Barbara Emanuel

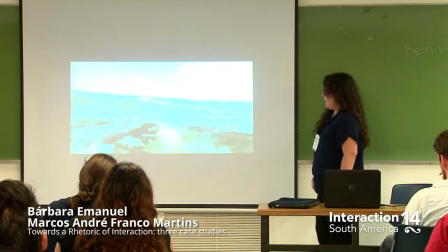(28:57)
Aí você tem que voltar para o scroll. E aí fica um tempão só olhando e sozinho no mar, desesperado.
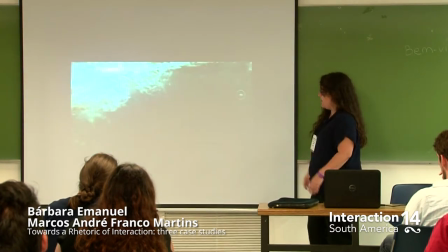(29:04)
E o usuário dando scroll e ele se debatendo. Então você vai se cansando junto com ele. Então ele já está cansado, vai mexer.
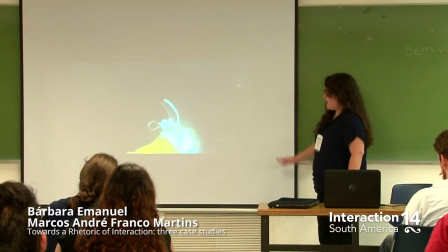(29:12)
E aí pulando para uma parte que ele tinha o sapato, já depois de um tempo, para poder nadar melhor.
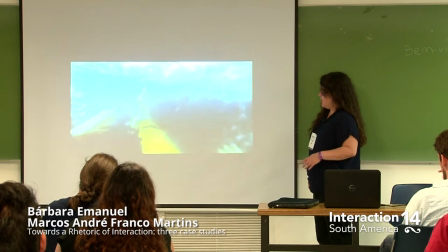(29:19)
E aí fica um tempo depois só olhando, aí a câimbra começa.
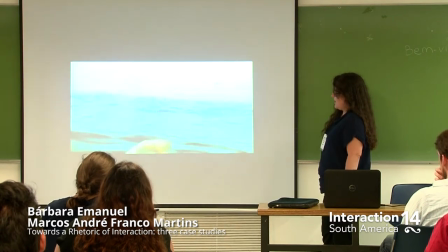(29:26)
E aí quando o usuário já está bem cansado, ele sente alguma coisa na mão.
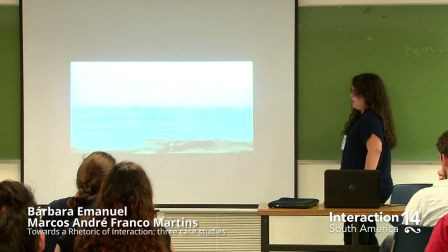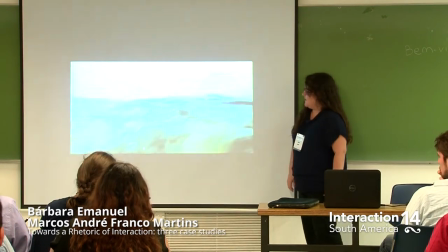(29:39)
Sai a unha das pessoas que esperam. E aí, depois de um tempo, começa as alucinações. Ele vê o mergulhador atrás dele.
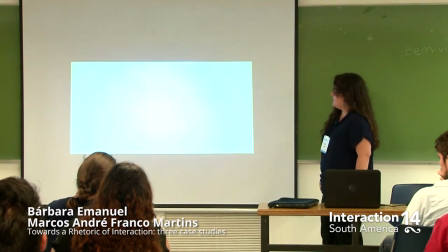(29:47)
Na alucinação, a iluminação é diferente, pelo que você viu, na verdade. As alucinações mais macabras, mais pro final.
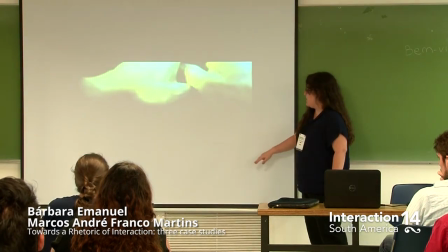(29:57)
E aí chega uma hora que não... Essa é a hora que chega 5 minutos. Cai o monitor aqui.
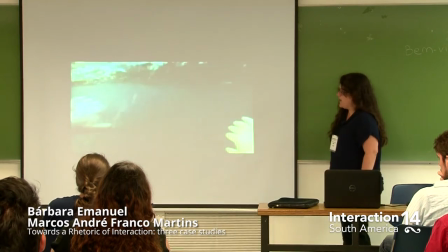(30:03)
Não adianta mais desculpa, vai morrer. E aí começam alucinações finais.
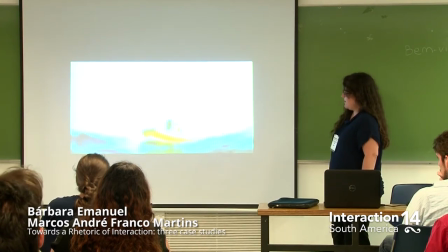(30:08)
Você já sabe que vai morrer. Tem um salvamento que não vai vir.
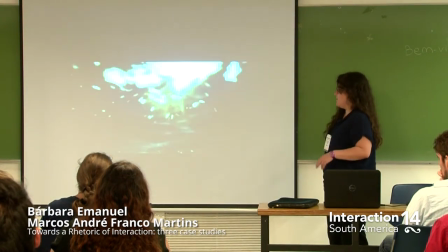(30:18)
Isso, o usuário já está 5 minutos dando scroll sem parar. Junto com ele.
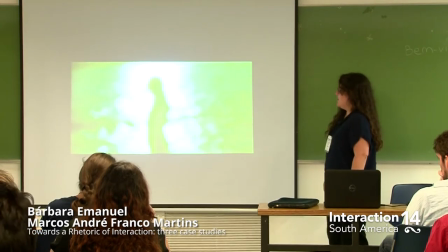(30:24)
E aí, nessa hora, o usuário relaxa. E aí, começa a ter memórias da vida dele, da
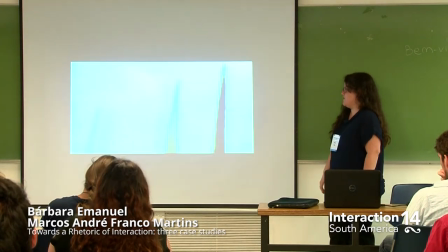(30:33)
mulher. Isso que está sem som, mas eu vejo até a mulher que vem, pelo menos escolhe um pouco, né?
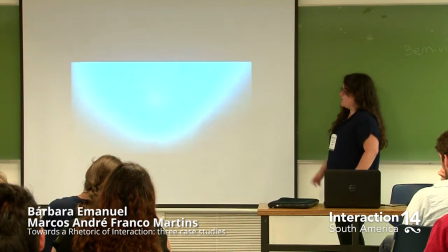(30:40)
Então, ele saindo de barco, isso misturando com ele olhando do fundo do mar para o mar.
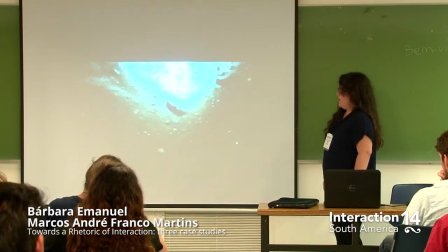(30:49)
Aí ele já não tem mais jeito, aí você vai ter uma alucinação final, um tchau de lamento.
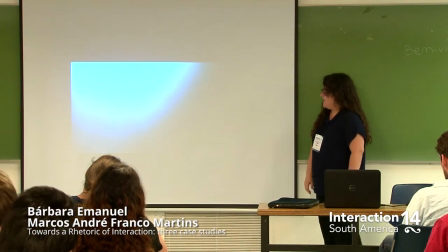(30:58)
A última coisa que ele quer é só antes de morrer de vez. E aí aparece a mensagem que você se afogou depois de 5 minutos. E aí falando, no mar você se cansa mais rápido do que você pensa. Então sempre que você for no mar, use um colete salva-vidas e aí entra a mar.
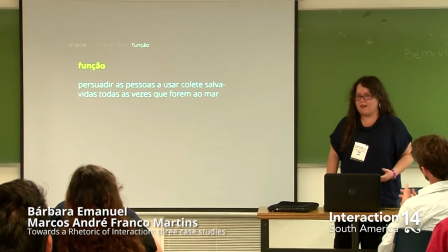(31:24)
Então a função, a pessoa diz pessoas a usar o colete salva-vidas toda vez que for ao mar.
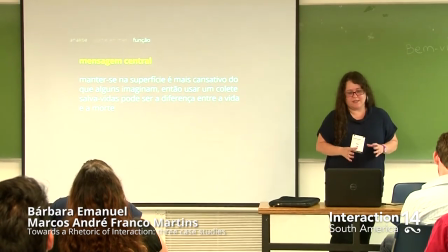(31:28)
E a mensagem central é que você manter-se na superfície é mais cansativo do que alguns imaginam.
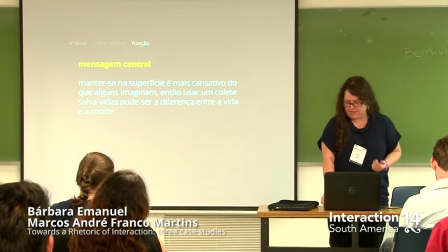(31:35)
Então usar um colete salva-vidas pode ser a diferença entre as pessoas. Como isso é feito na interação?
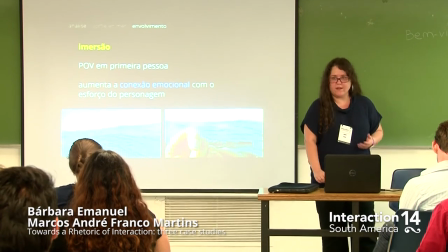(31:41)
Tem os princípios da imersão, que é o ponto de vista de primeira pessoa, que aumenta a conexão emocional com o esforço do personagem.
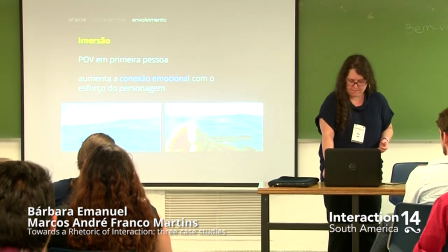(31:49)
Você sente mais aquilo do que se você estivesse vendo alguém passar por aquilo. E a conexão física, que é muito importante nessa interação necessária.
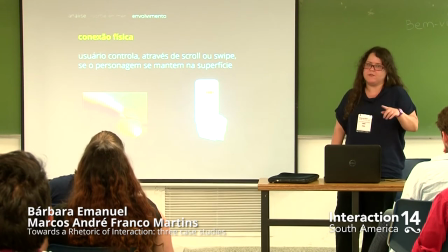(31:57)
O usuário controla, através do scroll ou swipes, ou do screen, se o personagem se mantém na superfície ou não.
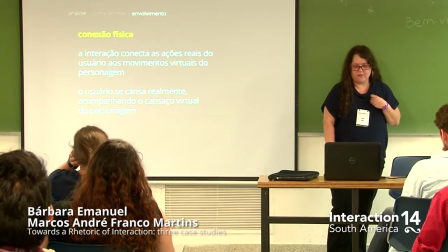(32:04)
Então, ele conecta as ações reais do usuário com os movimentos virtuais do personagem, né?
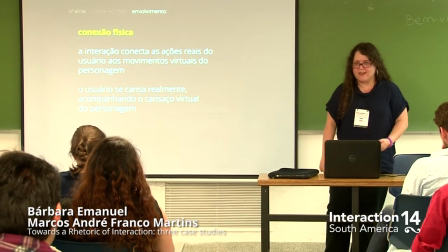(32:10)
Você dá o swipe, o scroll, ele se debate, e o usuário se cansa realmente, acompanhando o cansaço virtual do personagem.
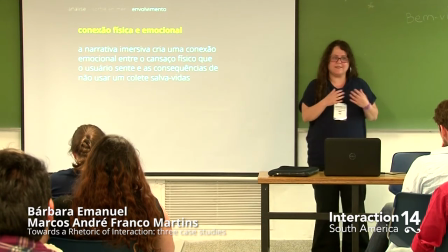(32:18)
A narrativa imersiva cria uma conexão emocional entre esse cansaço que ele está sentindo e as consequências de não usar um colete de salva-vidas.
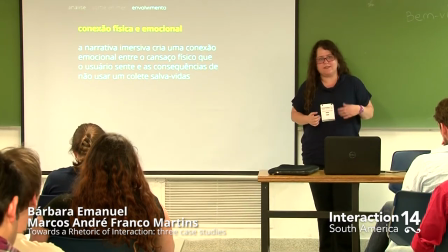(32:26)
Então ele relaciona, está cansado naquele momento com a mão cansada de tanto da scroll, com a unha cair, a alucinação, você...
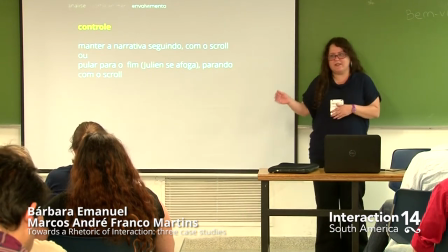(32:36)
No controle, o usuário pode ou manter a narrativa seguindo, se ele der o scroll, ou pular para o fim se ele parar.
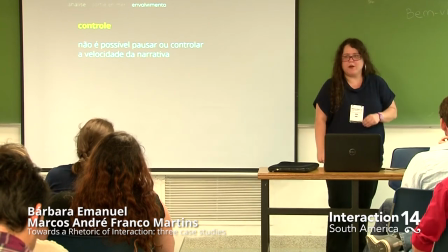(32:44)
Ele não, é o único controle que ele tem. Ele não pode pausar ou controlar a velocidade, claro.
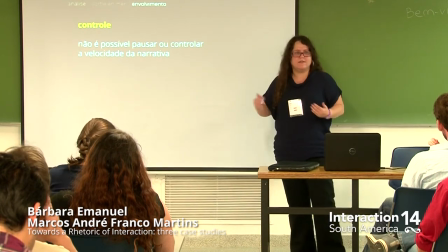(32:51)
Porque se ele pausar, ele pausa, descansa, vai fazer outra coisa, no sentido do cansaço que ele tem que sentir.
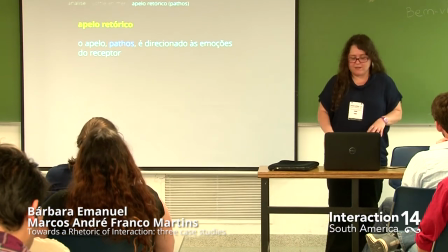(32:57)
O apelo retórico, nesse caso, é o patos, que é direcionado às emoções do receptor.
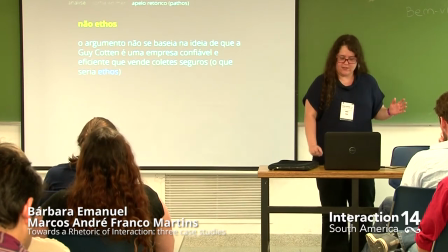(33:02)
Por quê? Não é ethos, né? O ethos, quem seria o ethos?